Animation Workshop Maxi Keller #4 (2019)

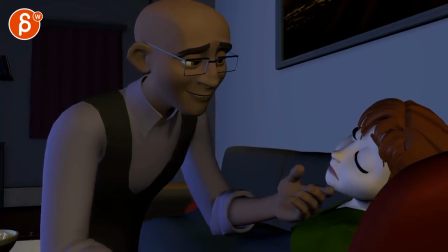19:33 something in there and then it's there's quite a structure in the jaw and this seems very isolated where it's really just the jaw i would have that nose tip go from here to maybe here just a bit more
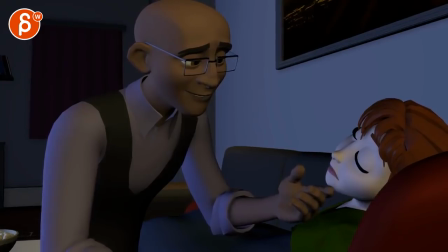19:53 involved in the head so it doesn't feel like this this dead skeleton like that is nice here where you have the jaw go down and there's fleshiness in the cheek and the nose whereas
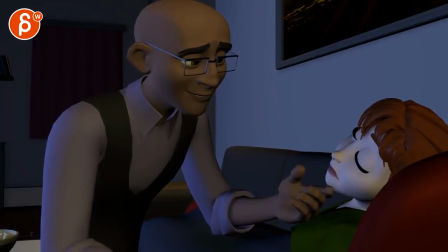20:07 here i don't feel that at all it's a little bit of a scrub but i think you can push like the whole head up a bit because he's pushing her up and it's still i mean it's there's still some structure muscle there that's
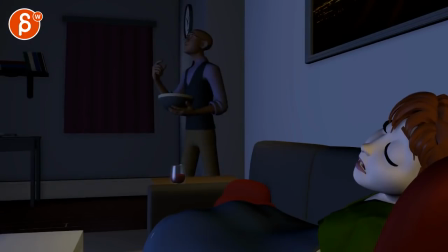20:22 so cool yeah i think that is it it's very very cool uh i'm gonna leave it at that what could be also nice and this is super picky again i will probably to be honest
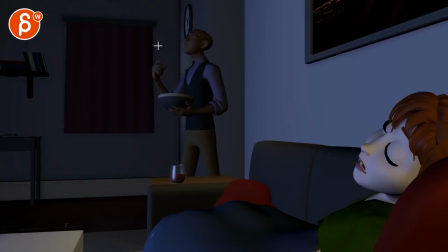20:38 let's take that clock bring it up so there's no no dark shade there crowding this moment i know this is super picky i know uh hear me out i would just take that out let's bring it a bit higher and it would be really cool if you just put in whatever light, direction light or spotlight, whatever you have,
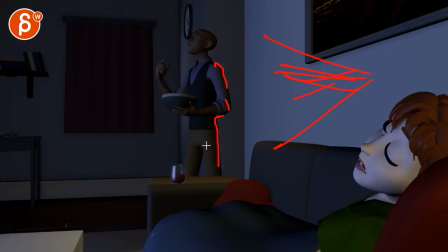20:57 to give him a bit of a rim backlight. So there might be, you know, it comes from the kitchen maybe and there's a kitchen light in there so that it gives him just a bit more of a highlight visually and everything else. Just because, I mean, you know, it is darker and lighter here.
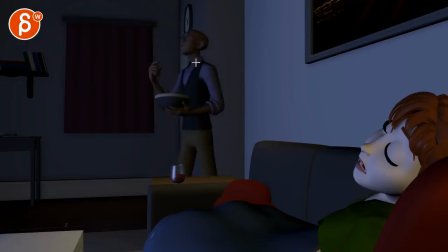21:16 It's okay in terms of a color silhouette, but I think it could be a nice moment just to really have them be separated from that background a bit more. And give them, you know, a nice little accents through there.
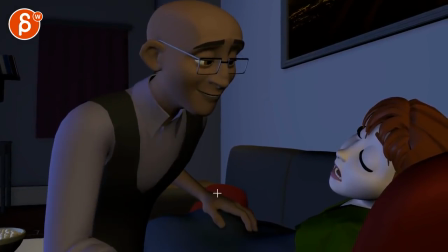21:34 And then as you get in here, you have stuff here because of the TV and since like a, you know, a lamp shape coming down here.
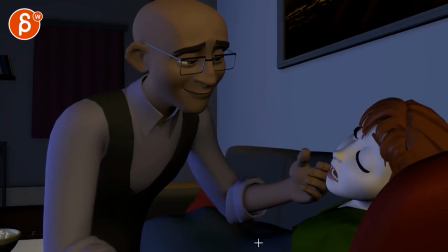21:42 So you got, you got light there, which is nice. I think everything in here is great.
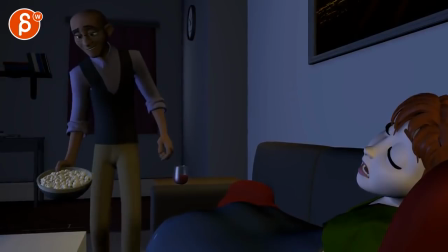21:48 That's it. I keep saying that's it, but I think that's it. All right. that from me so far.
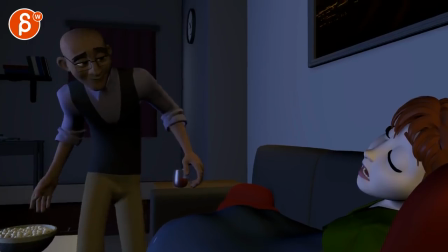21:57 Any other notes, let me know. We can email back and forth what you think and what you want to address. You can do another round with this clip or not.
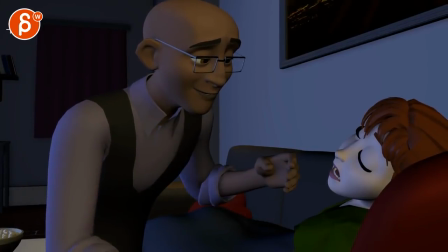22:03 Totally up to you. But I'm going to sign off now. All right. Thank you. All right. There's an email. You can sign up. You can start whenever you want. You can submit whenever you want. You get 16 submissions. Either way, a like and subscribe would be awesome. All right. Thank you.